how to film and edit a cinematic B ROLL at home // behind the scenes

Hey guys, today I'm gonna show you about the b-roll that I made a couple of days ago. So I'll just show you the sequence in a bit. But I just have something to say. Like, I actually made sure not to use external lighting or actually film in a place that looks expensive, looks lucrative, or whatever. Actually, like a standard place, which shows you that you could actually film whenever and whatever you can. I also use a J7 Pro, Samsung J7 Pro, to like not use, to show you that you can't use expensive gear or whatever to make something good. Like, it always depends on the skills and, you know, like trying things out. So without further rambling, I'll just show you the video and then show you how I edited it and how I filmed it, of course. See you in the kitchen.
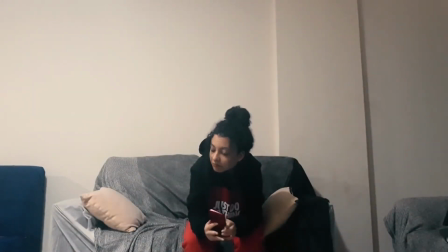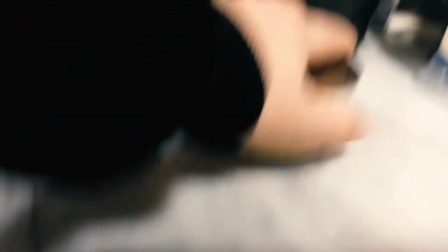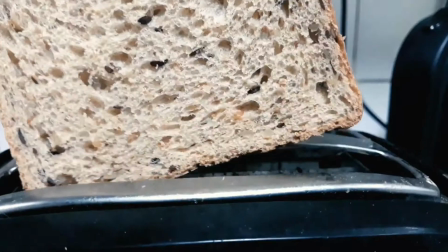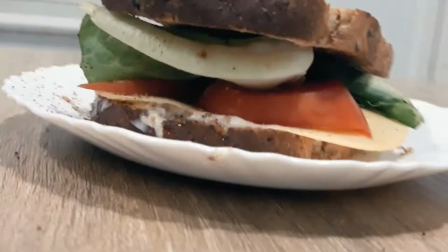Alright guys, here I am back in the kitchen, and I'm gonna start from right after I close the fridge.
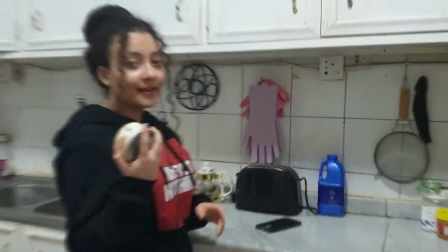So let me go get the tuna and let's get started. So I got the tuna, and I want to tell you my first step.
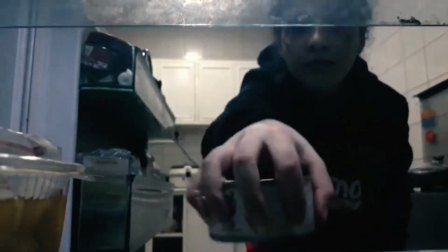So since we ended the last clip with a black screen, so we would want to start with a black screen too.
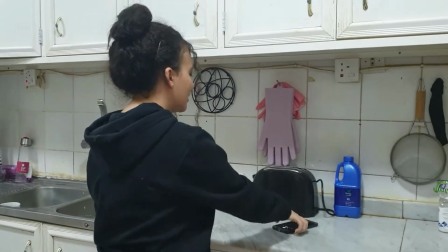So what I did, since I'm wearing black,
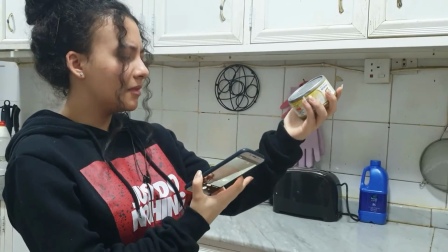so I used my elbow or my hoodie, whatever you want to call it, as a black screen.
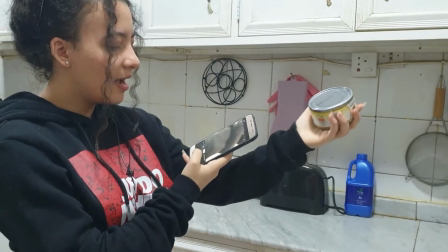So what I did was I started from right here, from right my elbow.
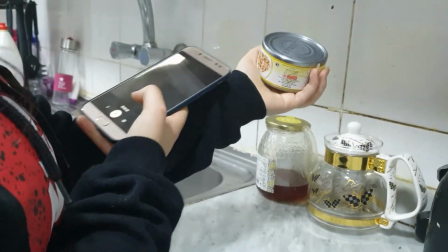As you can see, it's so black. So you want to go here, just move smoothly and put it right down to make the next turn.
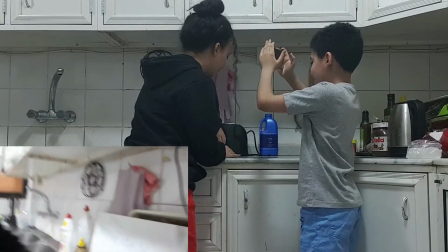You just want to go down. So for this next one, I just had my brother help me film this.
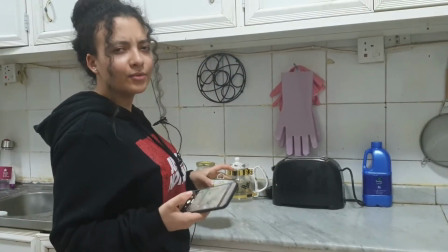Alright, so for the third clip, or whatever you want to call it, I actually lost count.
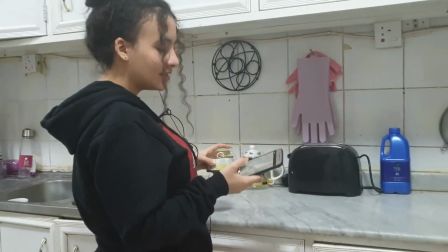But for the second clip, I actually did it on my own. I just turned the camera on.
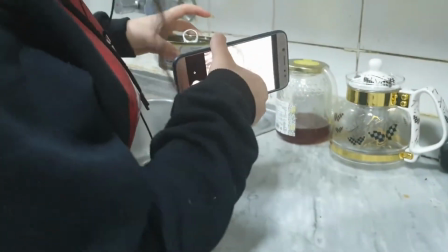Come here so they could see. Thank you. So I had it like this, and then I started right here since I ended the last session going like that.
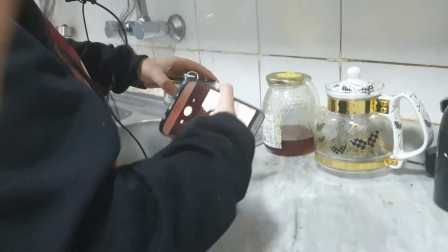So I'm just gonna end it steady so I could actually do a spin in the edit. So what I did was turn on the record, or it's on.
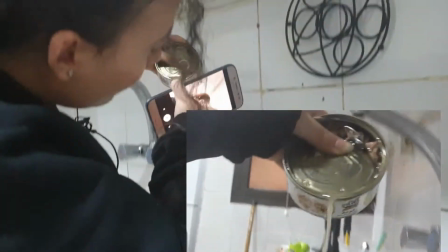So I just held it like that and then moved with it so it'd be too stable, and then went right back down since I wanna start it from the top.
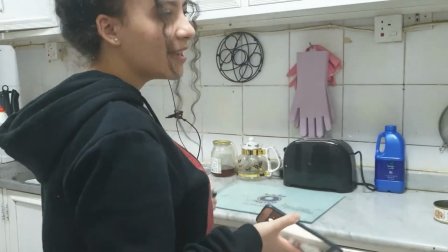Next one, I actually started on my own again. So it's kind of like a solo b-roll, but like with a help in 1 or 2 clips.
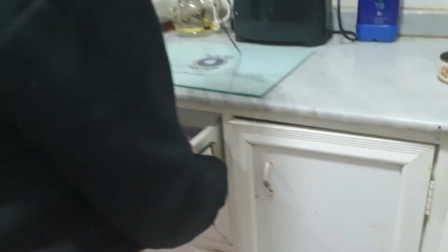So I started from down here, and then I moved again with the camera.
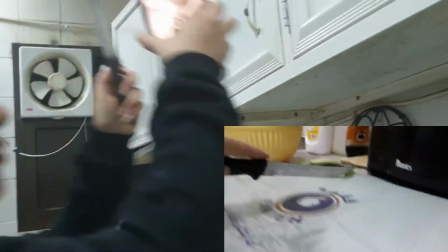So I moved like that and went right down, right fast.
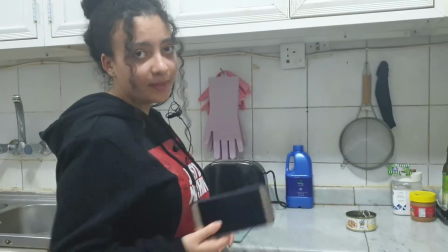Alright, so for the second one, I actually had my brother filming me, and since he's actually filming me, so I'm just gonna show you what he actually did.
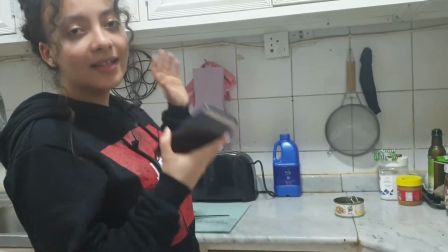So what he did is, because we ended the last one going down with the knife,
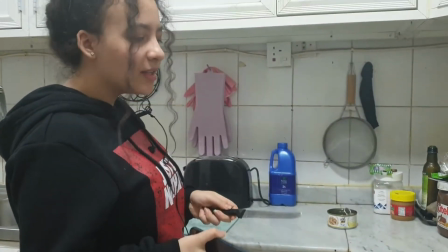if you watched it, it was going down with the knife, so he just went down with me again,
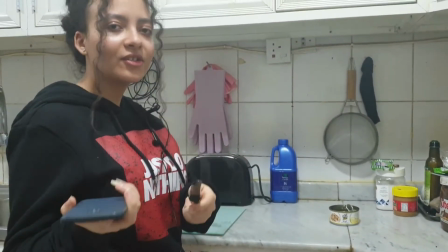and what I was doing was actually, come here so they can see,
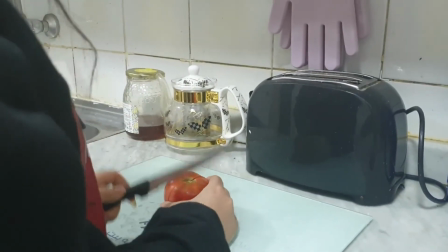I was actually holding the tomato, and for not like your hand to appear as he was filming, you just gotta go like,
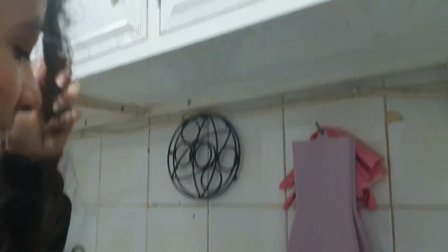he's gonna move with the knife, like just like right now, and then right before you hit the tomato,
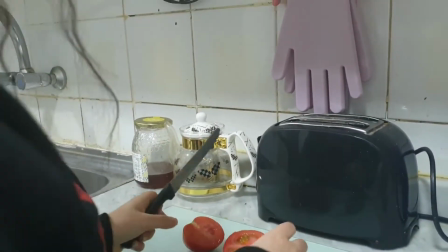you just wanna get your hand out of the way, alright? So it's gonna be like that, alright?
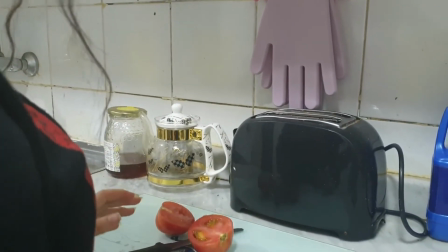That's how you do it. Try not to hurt yourself.
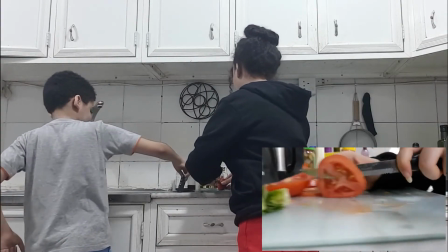In this one, I had my brother help me again because I was cutting the tomatoes, so I needed someone to move the camera as I did.
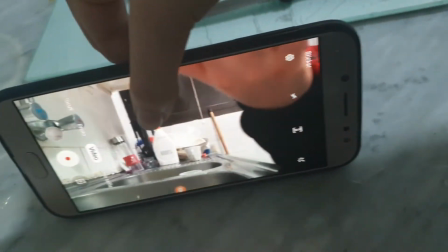The trick here is just to like move it with the knife, like just simulantlessly. Alright, so the next scene we got is the bread, when I throw the bread in the air. So I'm gonna have my brother filming me here as I do it. So how I did this is because we ended the last scene with the knife going that way, so you want to start the same way.
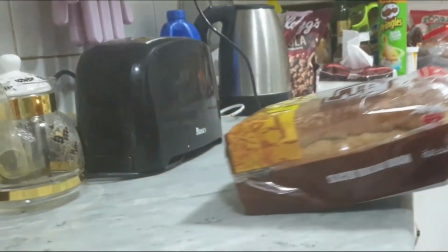So I took the bread right from here, and then I took it, and then I threw it in the air, and he moved with me. And of course, as I did this, we had a lot of bloppers, but it only took me three times until I did it, so you could probably do it too.
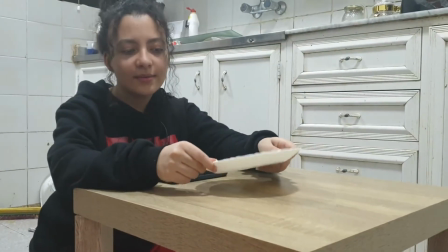Alright guys, so the next one, I got a table and I got a plate.
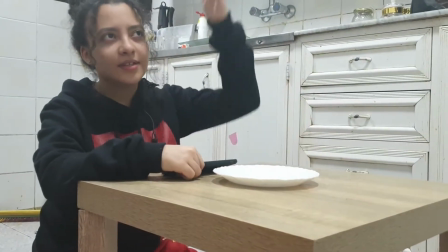And to transition from the last scene, which I went down, like when I threw the toast and went down.
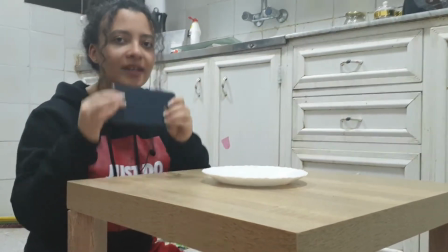So you want to go the exact same way.
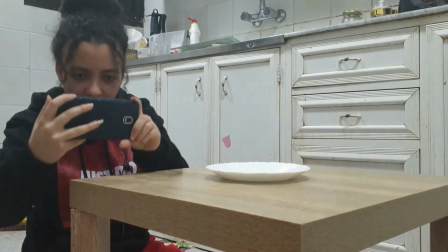So to film the plate, all I did was I went down like this in slow motion, then I went fast.
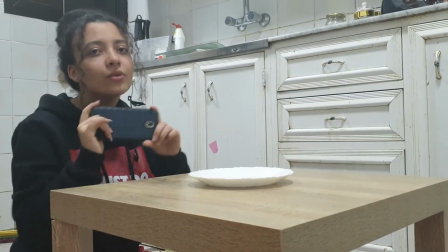All right. So next one, we're gonna enter like this, or you could just start it as a still, as I did with the toaster.
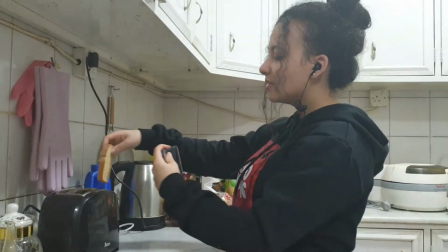So as I said, the next one that I did was a still, so it's pretty simple. You just put the toast in and film it, and just like that.
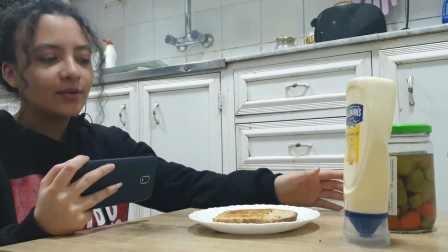After that sequence, it's pretty simple. All I did was actually stills,
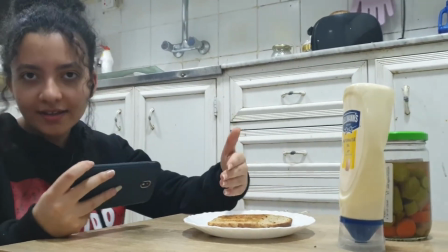and the transition that are actually between them was actually all of the edit that I'm gonna show you how I did just after I show you how I filmed.
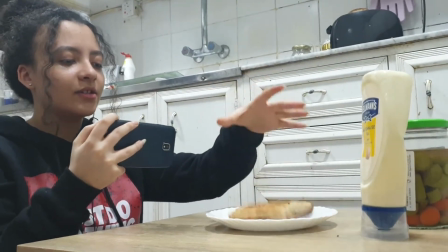So how I started this sequence was I just threw all the bread and started adding all the ingredients.
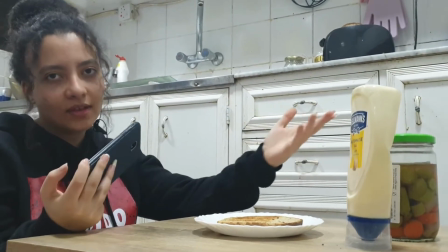They were pretty simple. The tuna, the tomatoes, everything was just stills, just me holding it and putting on the ingredients.
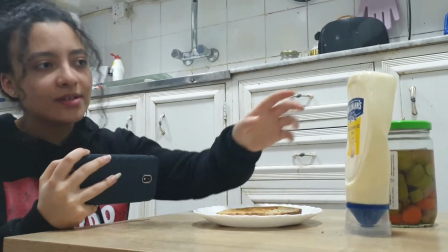The only thing though that I really want to show you is that the mayo, how I introduced the mayo.
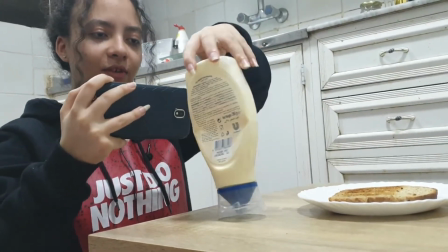So all I did was I actually started filming this, and then I just caught it spinning in the air as it fell.
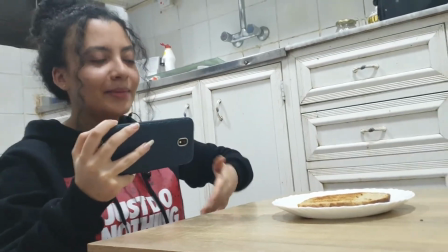It doesn't matter because you're gonna cut it, but like, yeah, that's how I did it.
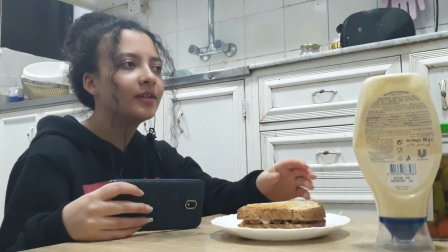Alright, so after that, after I made the sandwich, after I finished everything, all I did for the changing angles was just literally just,
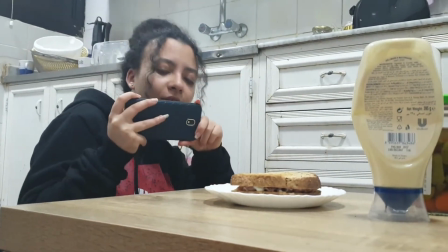you could just take a picture, or you take like a short video, like 2 seconds here, 2 seconds here, 2 seconds here.
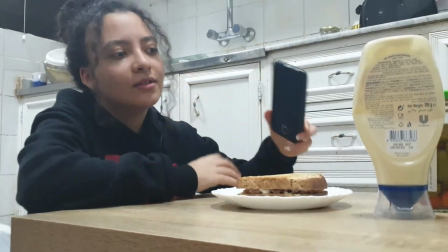Just experiment with all the angles. Even you could like do an angle behind this.
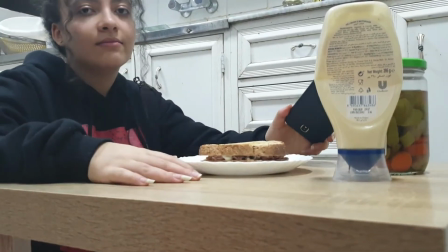You could do an angle everywhere. So just experience with the angles.
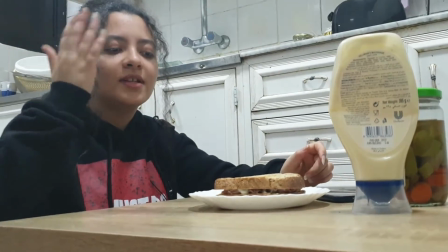And the last thing that I did to transition the sandwich to outside
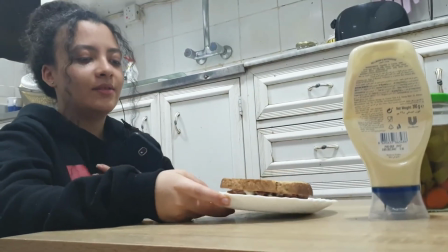is I just filmed myself holding the sandwich like it's done, and I took all the angles and stuff.
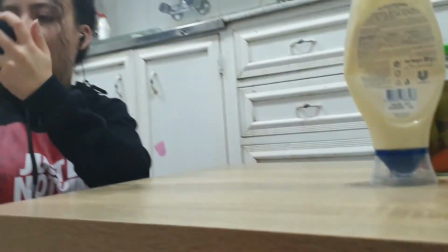So I just filmed and then moved with my hand, and yeah. Alright guys, so after I took all the shots and was actually kind of happy with what I took for first time, we're just gonna jump into the editing. So I actually avoided using Premiere Pro and After Effects just to like use stuff more simple for people to use, and I actually used one app on my phone. It wasn't fully compatible, so I had to complete the edit on Filmora 9, if you actually know that. So the app that I would actually recommend that every person who actually does B-roll or want to do an edit really fast should have it. It's called VN. I don't know if it's available for iPhone, but I'm pretty sure it's available for Android, and I think it is for iPhone too. So let's just jump. I'm just gonna show you just a quick tutorial of actually how the app works and how I used it to actually edit some of the clips,
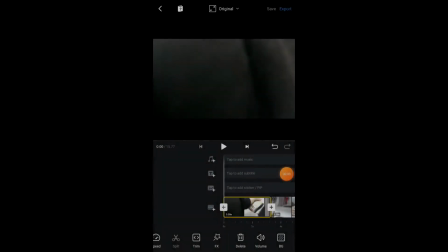and then I just added it in Filmora 9. Alright, here we are guys in VN. I imported 4 clips to show you how I edited them in here. So the first thing was the tuna. We wanted to actually make it smooth.
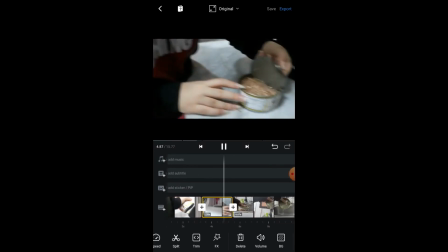It's kind of smooth, but like it needs to be a bit faster so I could make it even more smoother.